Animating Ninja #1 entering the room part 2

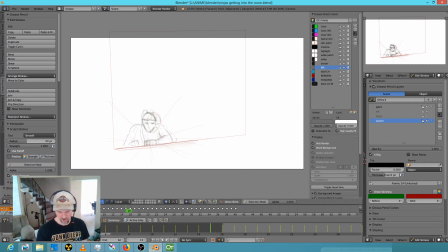So I think that what we could do is actually,
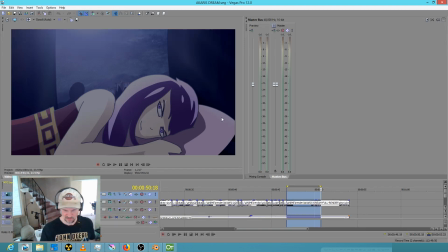it'd be tricky. I'm just thinking maybe it'd be possible to make a slight adjustment to this window. Just move the positioning of the window so that we could actually do a camera move over Akari to come to this point of view.
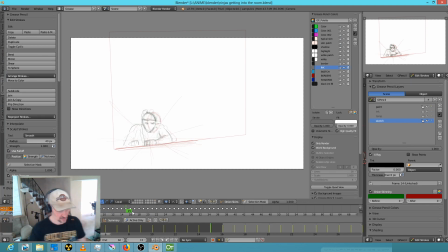That would be a very anime way to do it. And if that were the case, then this would be Akari's position. You'd see just a little bit of her head right here. Okay, so if that was the case, he thinks he's doing great.
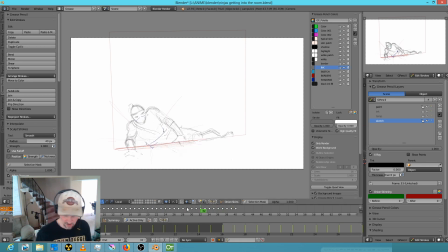Now, a couple details here to be aware of is that, and this is where it gets a little funnier, is right here in the room there's going to be like a table with a really, really expensive
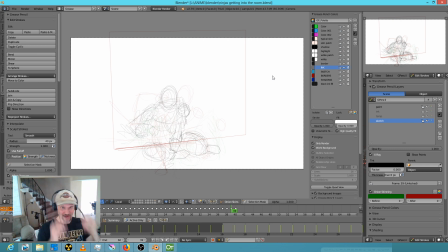vase that no doubt has some kind of mystical properties or something. And when Ninja, and by the way, another thing I want to add is that in order to make this whole thing play,
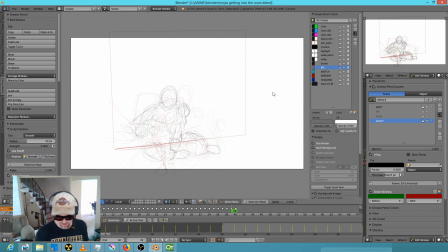I may just go ahead and widen this window and make it quite a bit bigger. Now that does suggest that in some of these shots, sorry, wrong application,
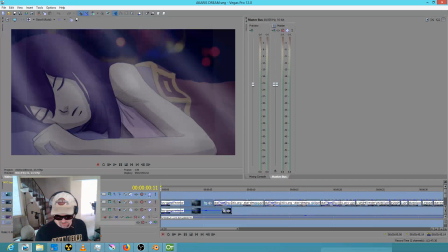perhaps in some of these shots, especially early on here, I guess it really would only be this.
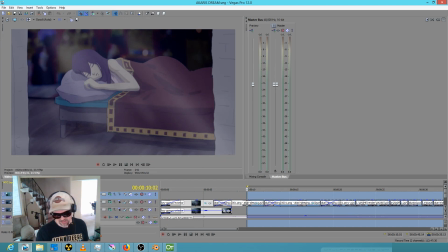Yeah, this one.
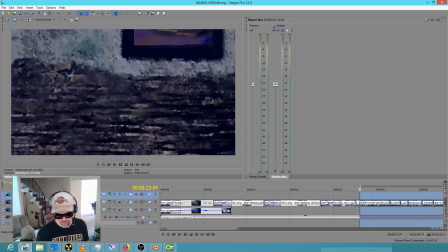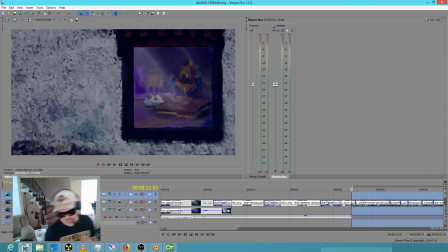I mean, that shot actually has some perspective weirdness that doesn't quite work. I'm not sure how. I think this is actually a glitch that needs to be fixed, but this perspective is not correct.
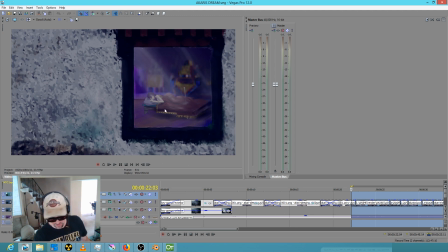The perspective should be coming straight out to the floor here. So this here looks like it's right, but this is not.
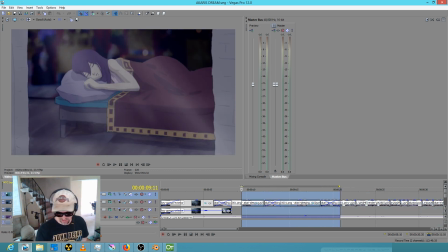So anyway, I'm thinking that this shot here, we might have to maybe just remove this wall in the foreground so that we can at least give the impression that
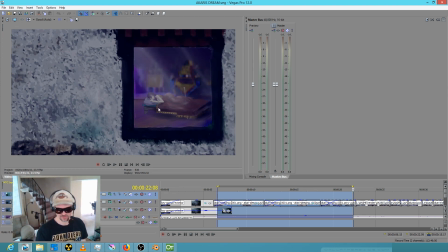this entryway is bigger than it is. The perspective flaws here are actually bugging me a lot, because to me this
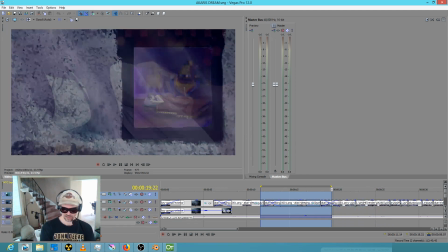shot in particular, not so much this part. This part's okay, but the view that we have of Akari, I believe, is breaking
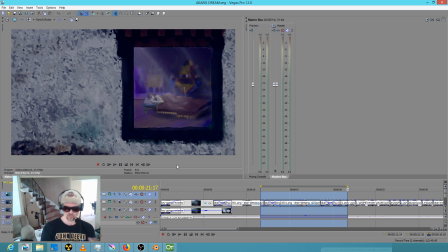the level of quality and professionalism we want to have in this anime. I think this is not good enough. Okay, I think it needs to be fixed. And maybe with the lights shining in the way they are, maybe we should make the whole room darker so we just see a hint of her,
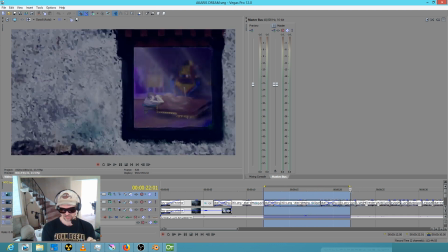just enough to suggest that she's in there. So that's another problem for another day.
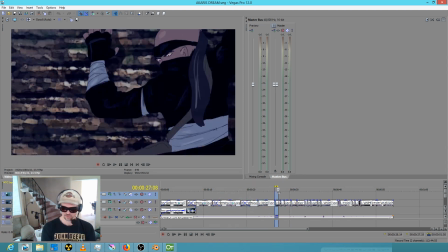It's only one shot that takes about a second, so it's pretty simple to fix and revise later.
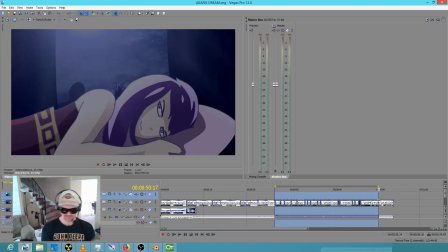So no big deal, as long as we're aware of it. Just like taking the guys in silhouette, take these out of that shot, they don't need to be there. Okay, so with that,
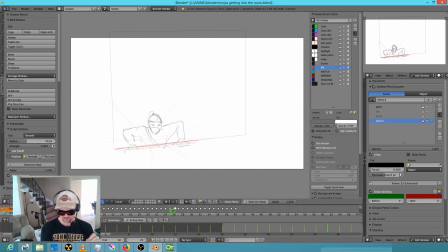I think that this shot then is working pretty well. What I was kind of starting out this part of the video on was the idea that it would start here at frame, whatever it is, 14, is it? 16. Okay.
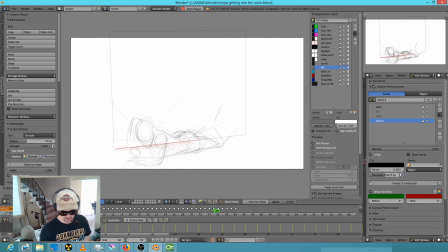Yeah, so, and this is just movie editing 101. Why are you going to show this? You know, what is the audience gained by showing him sort of working?
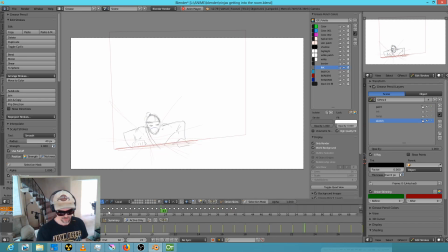Okay, so then the question would become, well, why did you bother to animate it? As I explained yesterday, this was really an exercise to see if I could pull it off, actually.